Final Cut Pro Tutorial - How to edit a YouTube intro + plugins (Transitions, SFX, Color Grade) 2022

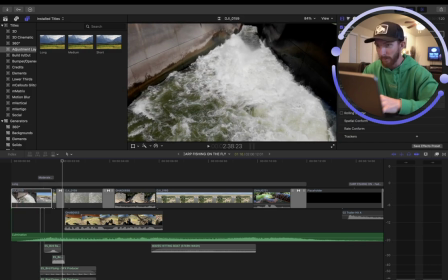I'll show you exactly what we did. So if I wanted to like start going from slow to speeding things up, even though the drone wasn't flying any faster,
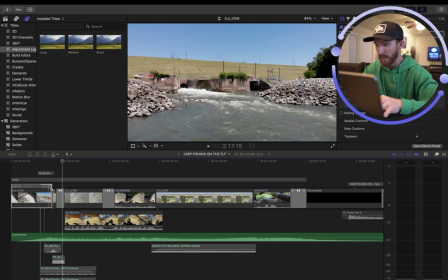I would hit Shift B. Okay, now we've got the speed ramp and we can really speed that clip up from right where I want it to start speeding up.
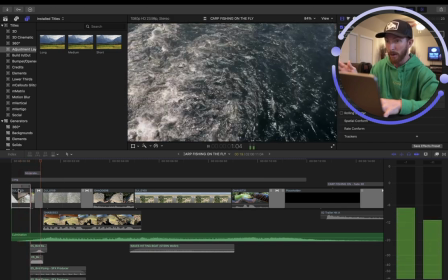So I just affected the whole clip. It's going to be all messed up. But now you'll see it's like, oh, it's so fast. Yeah, I already sped it up and I just sped it up even more. So you add a speed ramp with Shift B and then you can kind of play with the settings like how fast you want it to speed up.
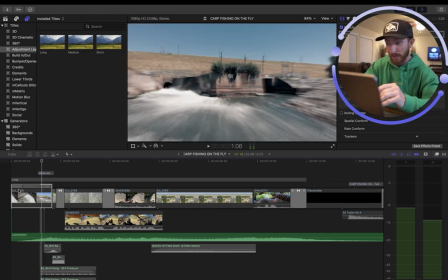You can shorten the portions of the clip. So I'm going to undo that. But you can see how I've added that speed ramp.
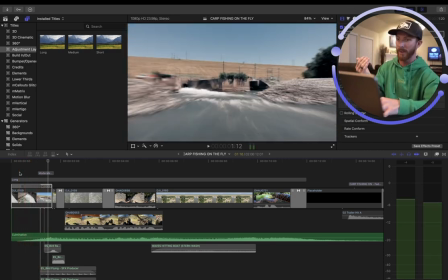So it starts to build up and then the drone starts flying really fast. But then I added some motion blur.
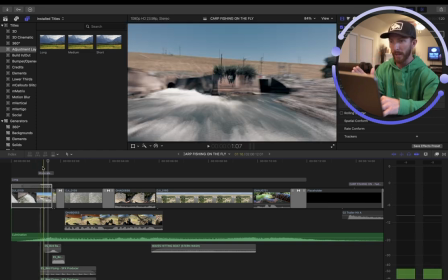Okay, so you'll see.
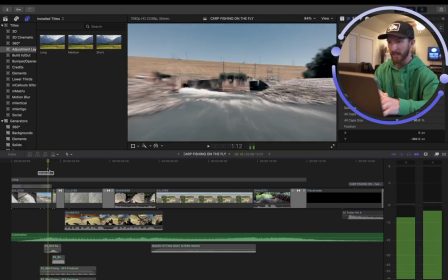If I take away this motion blur that I added as I started to speed things up, if I take that away, now it's like the clip has sped up.
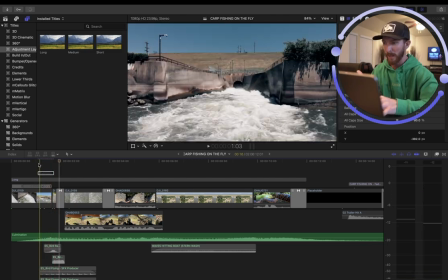I'll play it in real time. The clip has sped up, but there's no there's almost no sense of motion.
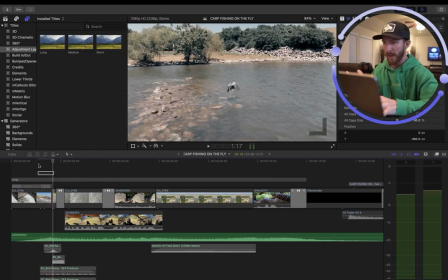Like the frame rate's too fast, and so you don't get to capture that, right?
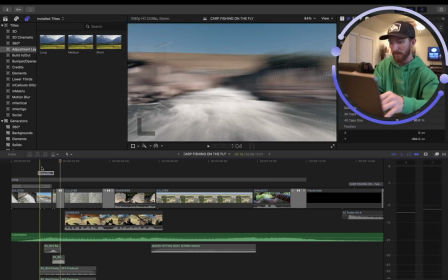So if I add that motion blur back in by just hitting V, if you hit V, it kind of activates any adjustment or music or clip. It just kind of takes it away from the timeline, right?
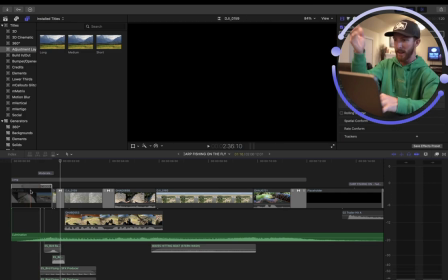So if I were to like hit V on this main clip, it just straight up takes it out of the frame. So I hit V again, boom, it reiterates it, reactivates it.
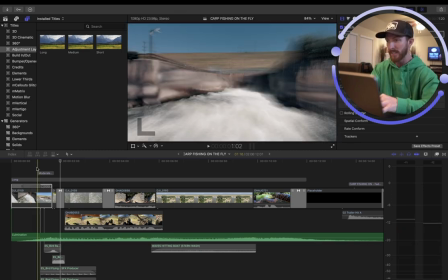So now with the motion blur activated, you can see as that speed ramp kicks in, there's more motion, okay?
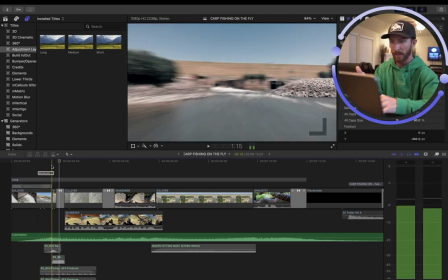So that's what we wanted, that motion. So we've added that for that first transition.
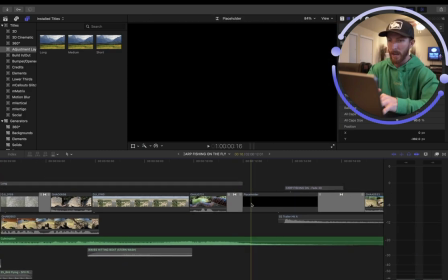And so that takes care of the clips at the top, aside from the text here at the end, right? And with that text at the end, we've also added a nice little sound effect. So let me kick the sound back on, okay? And let's hear that sound effect right when the text hits. Boom, carp on the fly. So we added a hit there, okay?
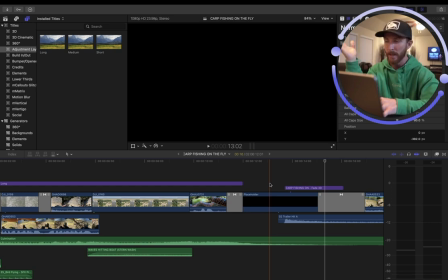You can find lots of, you can use Epidemic Sound, you can use, there's so many different places where you can download different sounds, and there's like the hits and the whooshes and all these transitions,
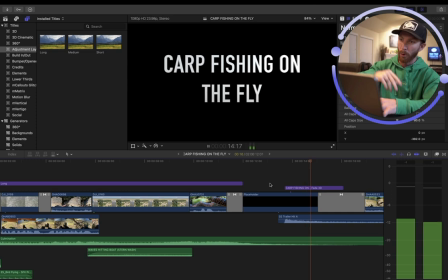all this stuff, right? So, boom, a nice hit with the text. Cinematic.
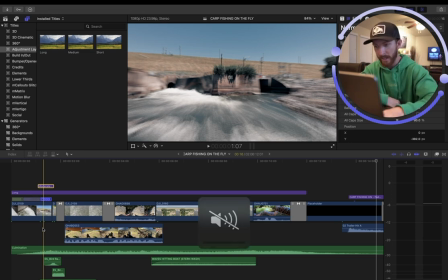Then we've got three transitions in the whole deal, okay? Nothing major, so let me mute it again. So we've got the first transition, which is just a nice little cross dissolve, right?
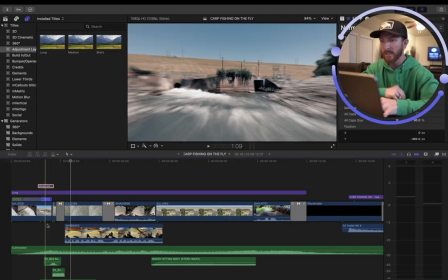It just fades into the water. I just wanted you to see that bird with that sound effect, the craw, for a brief second, right?
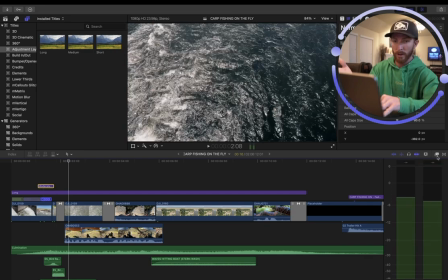Boom, and then it fades to the water. So a cross dissolve, so that's right over here in transitions in the bottom right.
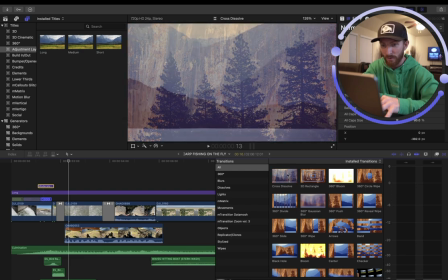Boom, it's like the main transition in any editor, iMovie, don't matter.
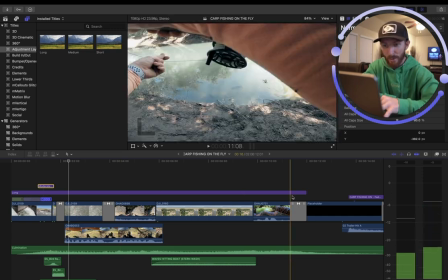Cross dissolve is always there for you. That is the same with the cross dissolve that then leads into the black frame I've got here,
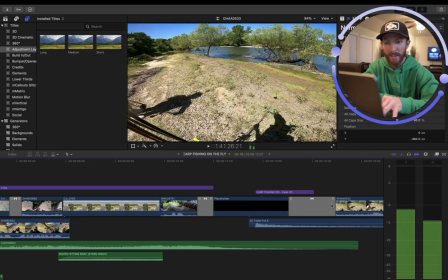and then another cross dissolve that leads us into the start of the GoPro footage.
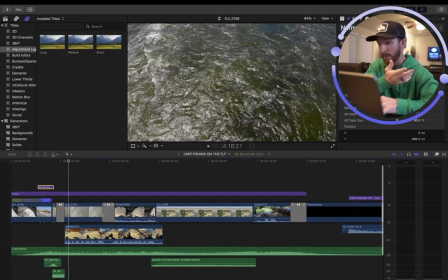So I've got three cross dissolves there in the first 15 seconds, but the one that's a little bit different is this zoom transition, okay? So we zoom from the water, we zoom, and we zoom into us on the ground with a little whoosh, okay?
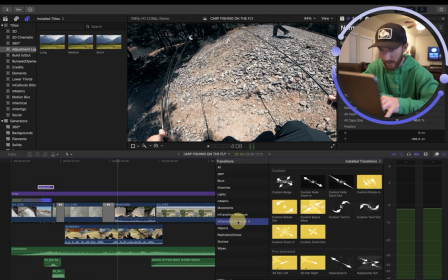So that sound effect was downloaded. It is a zoom transition, custom fade, zoom in, okay? So boom, it's got that custom fade with the zoom in. Nothing crazy.
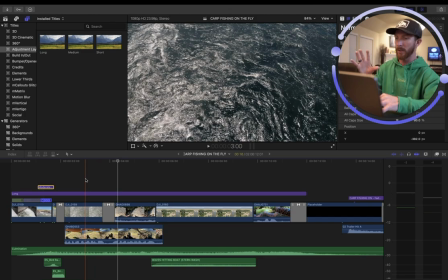But it's good with the whoosh to kind of transition from this aerial shot to then whew, us on the ground.
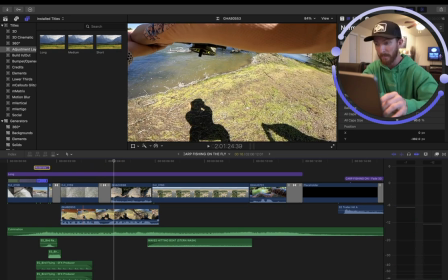Now I've got this underlying sound effect, okay? I'm going to bring the sound back in because as a few things are playing, we're going to start to reincorporate these sounds into the mixture.
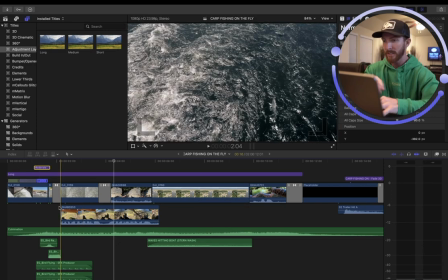You're going to like this. So let me unmute that. Now, so this sound that's, this was essentially a clip of me fishing with the carp on the fly.
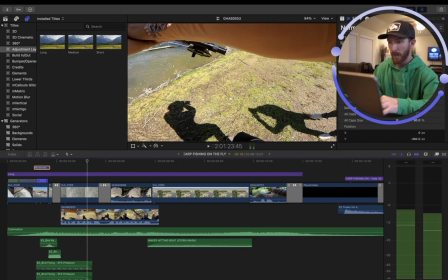Let's just watch this clip.
Hooked up with our first carp on.
Oh, you can't see it.
Hooked up with our first carp on the fly.
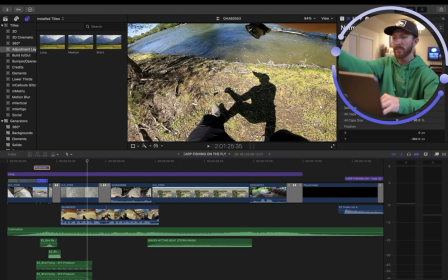First carp on the fly.
Right, so this is actually a clip that I just added underneath other video because all I wanted was the audio.
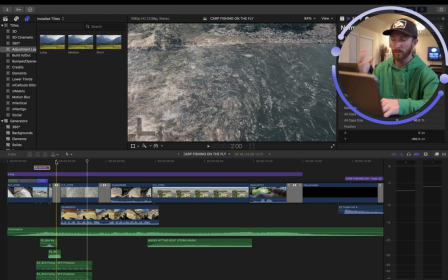So here's how it plays out, right? Here's what you hear. Let's just isolate the clip too, by the way.
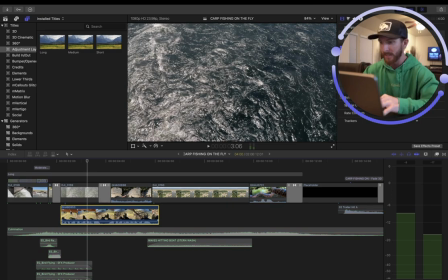I don't want to hear all this extra crap. Let's isolate this clip.
Just hooked up with our first carp on the fly.
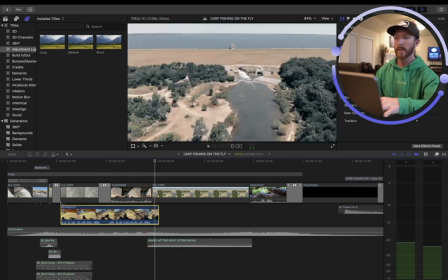We gotta take him over here. He's gonna get us in the
tree. Okay, so there's other sound effects going on, but now you see what's going on.
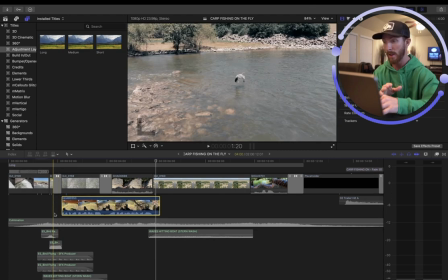You want to add a little intensity to it, so we've added that right there. Then let's bring in the major sound effect, right?
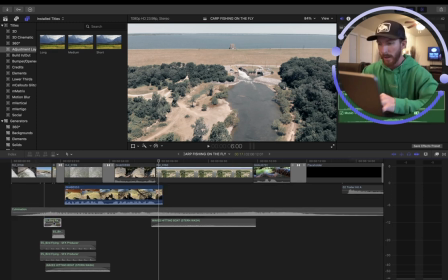The one that kind of, no, let's actually wait on that. I'm going to show you some of the other smaller, more delicate sounds that we've added here.
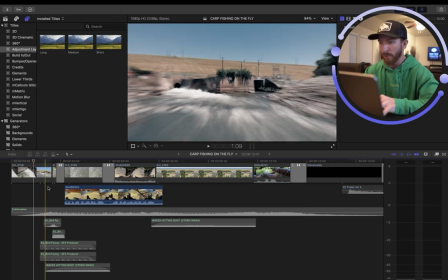So we got that pet text, and then I wanted you, with the transition leading into the bird in the first couple seconds, I wanted you to hear like that call, right? That like a screech from a bird. So that's what I looked up, was bird screech under sound effects, and I was able to find a couple different sounds. So let's play the first one.